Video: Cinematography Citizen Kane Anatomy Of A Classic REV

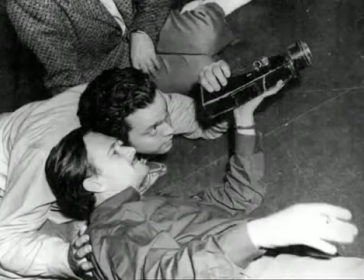Wells' association with Greg Toland was a match made in cinematic heaven.
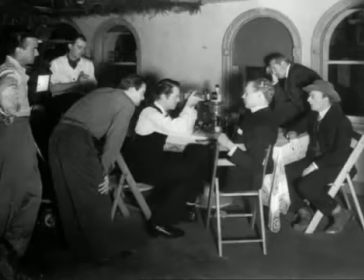Like the director, Toland was a born exhibitionist and had an in-built compulsion to extend the boundaries of conventional feature film photography.
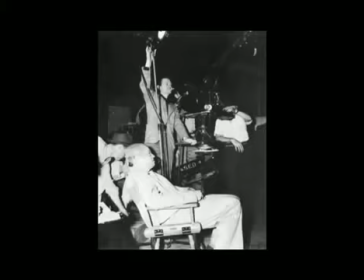At the time of Citizen Kane, he was under contract to Samuel Goldwyn's studios, but enjoyed the freedom to take outside commissions. And the Wells project was right up his street. Unfortunately, Wells had aroused the resentment of RKO's executives, many of whom felt that he was getting above himself in offering Toland a lucrative contract. So they stalled on the deal, in the hope that the cinematographer would lose patience and take another job. But Toland was determined to stick with Wells, and in fact started work without a contract.
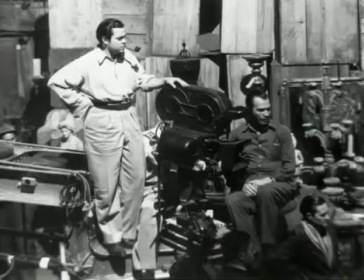What's more, he brought with him his own crew of assistants from the Goldwyn Studios, along with a truckload of special photographic equipment that would help him create a different look for Citizen Kane. all of which caused fury in RKO's front office, and memos were sent to George Schaefer in New York warning that Wells' extravagant ways would take the project way over budget. I've never gone over schedule or over budget. There is a myth in the film community, for example, that Arson is an unreliable director, that he is profligate, with no disrespect to directors like Mike Nichols and Michael Cimino and Spielberg and Coppola Orson hasn't spent as much money in all the films he has made in his life as they have wasted in overage on any one film and this is a simple statement of fact and I dare say they would subscribe to it in fact we were under budget on Kane and under schedule but we did that by a trick because I said I don't know anything about movies so for about 10 days I'm just going to shoot tests. And what we did was shoot Kane. We shot 10 days of Kane before we admitted we were actually shooting.
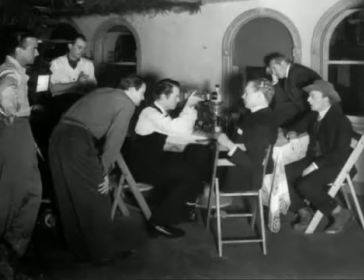But we would have been on his schedule anyway. The first of these so-called tests were held one weekend at 9.20am on Saturday, June the 29th, 1940. While the RKO executives were swanning around on the golf course or in the country club, Wells took over the studio's projection theatre, crammed in a bunch of actors and shot the scene which in the film would follow the newsreel sequence. It was his first attempt at directing actors on screen. Toland handled the sequence by shooting straight into blazing arc lights with the actors in silhouette.
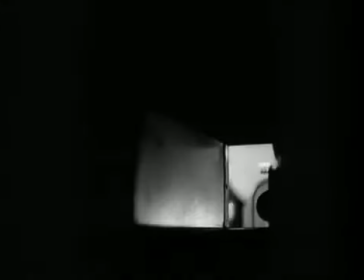To cut down the glare, he applied a special coating to the camera lens.
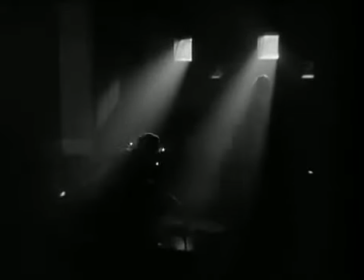The result was that the stark contrast of bright lights and dark shadows heightened the effect of the dialogue.
How do you like it, boys? Well, 70 years in a man's life. That's a lot to try to get into a newsreel.
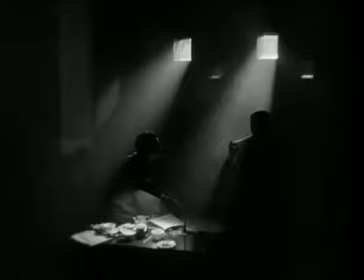That last line, emerging from the darkness, was spoken by Joseph Cotton, who played Kane's friend Leland in the film. Now, at this point, the newsreel itself had not actually been shot, so the cast were reacting to a blank screen.
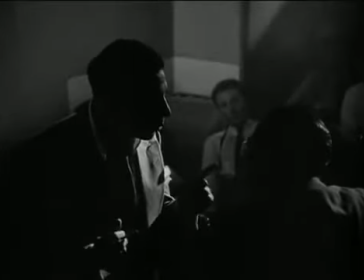However, with this projection room scene, filming on Citizen Kane finally began.
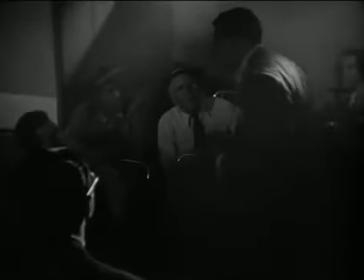Wells had taken a gamble that his experiment would work, and it did.
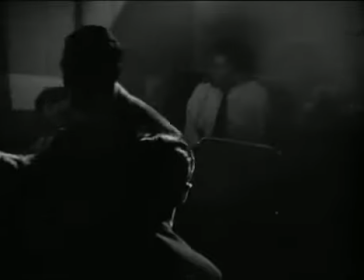Because it was shot unofficially, without the knowledge of the front office or the union, and without a full team of lighting technicians and props,
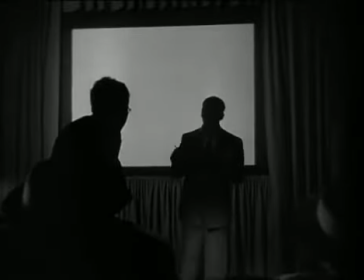he was already under budget and certainly under schedule, which wasn't hard because at this stage there was no schedule. This then was the start of the Wells-Toland partnership and what was to happen in the ensuing weeks would create cinematic history. Looking back to that summer of 1940, it's doubtful whether any other combination of director and cinematographer could have produced the images we now enjoy in Citizen Kane.
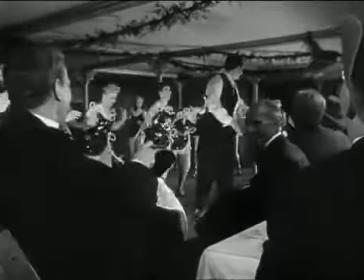Wells' insistence on universal focus throughout the movie was a challenge for Toland, but the director had his reasons for wanting everything in focus.
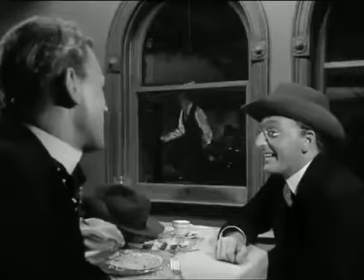All movies, he said, seemed to be shot the same way. Foreground in focus, background out of focus.
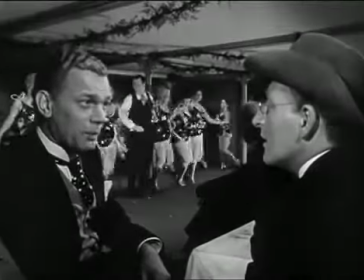The eye doesn't see things that way. I want the audience to see everything as they would in life.
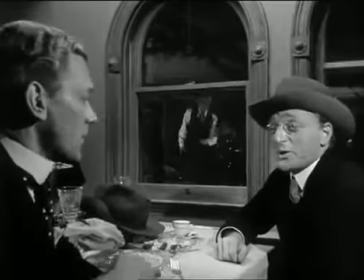And just to make things harder for Toland, Wells also went for long takes,
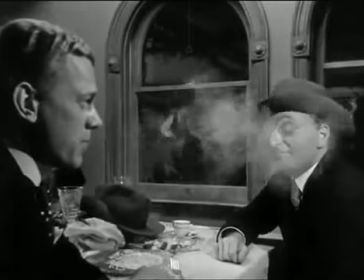which meant that the actors would have to deliver their lines as they would in a stage play without cuts or pick-ups.